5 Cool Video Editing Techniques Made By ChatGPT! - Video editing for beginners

The next step is color correction. I will repeat the process for each video file, so look carefully.
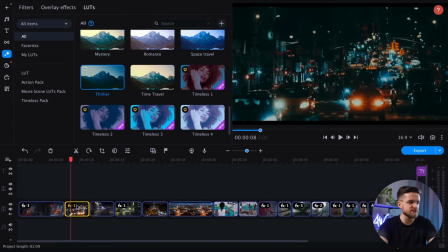(4:14)
In the effects, LUTs tab, I will choose the appropriate preset suggested by ChatGPT.
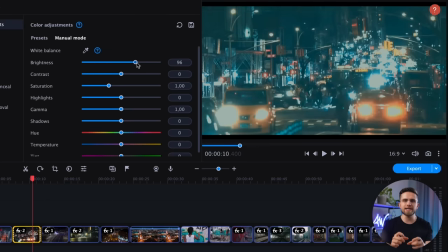(4:20)
After that, I will manually adjust the brightness, contrast, and saturation where necessary.
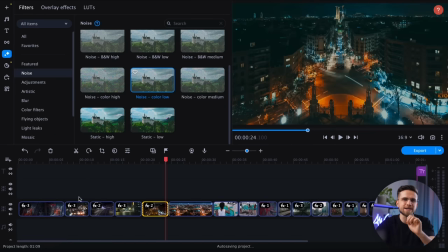(4:25)
And the final touch is my idea, adding grain to make it look more like film.
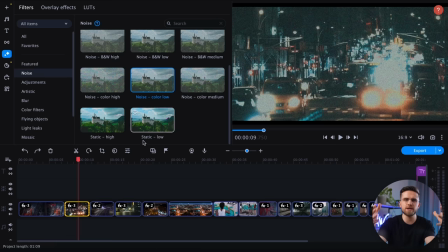(4:30)
This way we'll add a little bit more style to the video and it will help hide some editing mistakes.
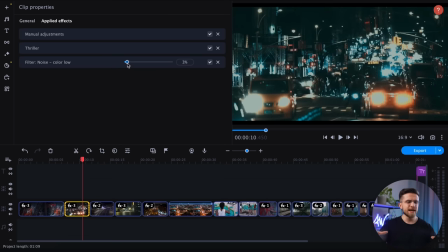(4:36)
As for the color grading itself, ChatGPT suggests keeping colors muted and washed out for the first couple of scenes to create a gritty urban look.
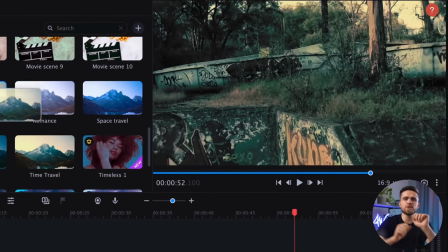(4:44)
In scenes with friends exploring abandoned places, I will use a more greenish preset, just as ChatGPT suggested.
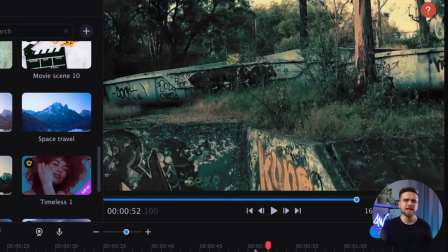(4:51)
This will create a creepy, otherworldly atmosphere And in the final sequences, the color correction should be more cinematic. So I will do all adjustments manually to achieve that. Now that the color correction is complete, it's time to add transitions to give the video a polished and professional look.
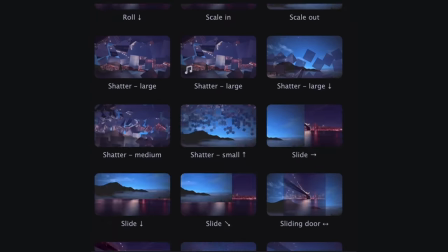(5:08)
Movavi Video Editor offers a wide range of free transitions in the Transitions tab, and the Effects Store gives even more options to choose from.
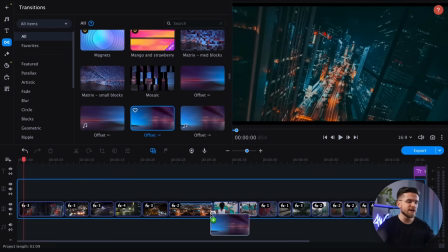(5:17)
To add a transition, simply drag it onto the timeline, adjust its duration as needed, and you are done. Okay, the hardest part is over. As you can see, the editing process in Movavi Video Editor is incredibly straightforward and intuitive. In any other video editing app, it would have taken much more time and effort. And the Movavi Video Editor is included in the Movavi Unlimited subscription,
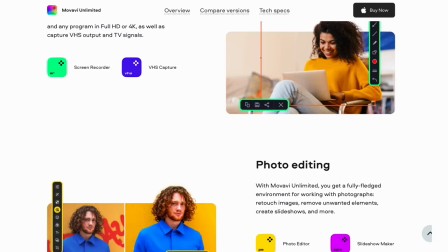(5:40)
which brings together the best of Movavi in one accessible and intuitive platform.
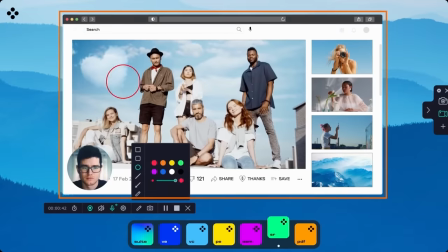(5:45)
Video editing, photo editing, screen recording, file conversion, 9 programs, and 1 year of unlimited access to the Effects Store for the price of one app.
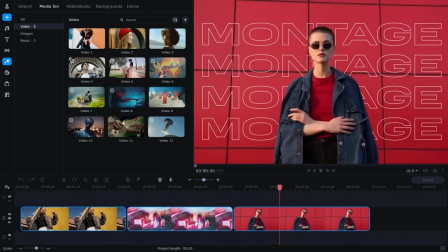(5:55)
And the app is very easy to use. Preparing source files, visual design of entire videos, photo retouching, everything can be done in a few clicks. Plus, from our guides, you can see firsthand how easy the editing process is and how simple some complex effects are to replicate.
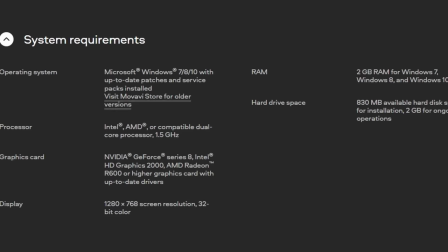(6:11)
And unlike its professional counterparts, Movavi Unlimited will run great on the average computer as well. The price is good, but you can make it fantastic with our special promo code VLOG15. Follow the link in the description and use this coupon while checking out to redeem extra 15% off the price of Movavi Unlimited. Now it's time to work on the sound.
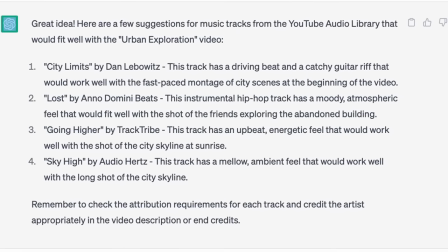(6:33)
ChatGPT suggested 4 tracks in the plan, so I downloaded all of them, but I'm not sure if I need all 4 for a 1-minute video.
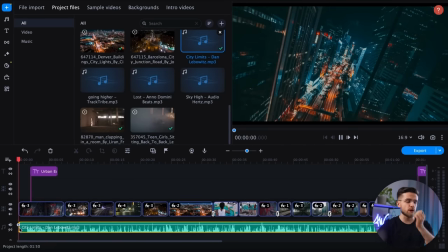(6:40)
We'll see how it goes. So, according to the plan, this track should be the first one. I must admit that ChatGPT has an interesting taste. It's okay, I will play along. Since ChatGPT didn't provide clear timings for the audio, I will have to manually select suitable fragments. I will listen to the track and cut out all the irrelevant parts. After finishing with the first track, the next step is to make a smooth transition to the second track.
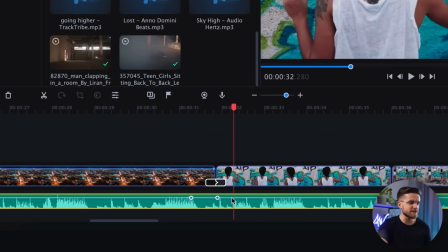(7:06)
To do this, you need to add a volume point by right-clicking on the audio track and choosing Add Volume Point.
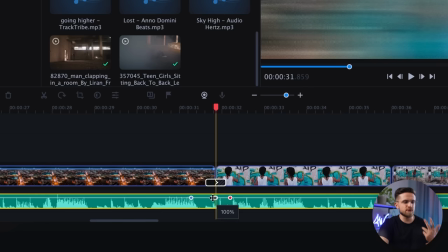(7:12)
I personally usually use 3 volume points for each track,
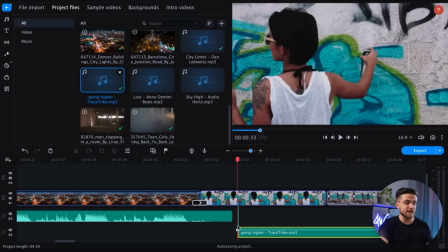(7:15)
position the points and adjust the fade in and out so that the second track starts to fade in before the first one starts to fade out.
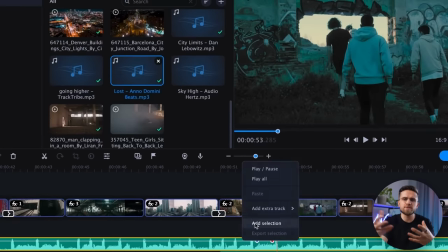(7:24)
This will prevent sudden changes in volume or moments of silence.
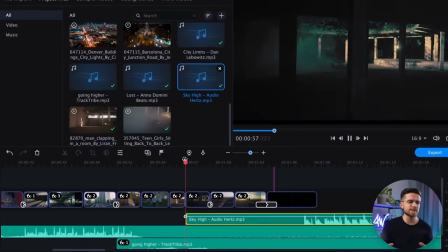(7:27)
Some tracks may not be easy to put together, but with a little practice and timing adjustments, you can make the transition almost seamless.
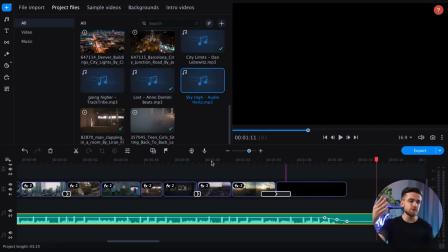(7:34)
And yes, just as I expected, 4 tracks is too much for this video, so I'll stick with only 2. 2 tracks are easier to blend together and the audio itself feels more consistent. Well, following ChatGPT's plan made the editing process a breeze. We've asked for a plan, followed it, and got a really cool video in the end.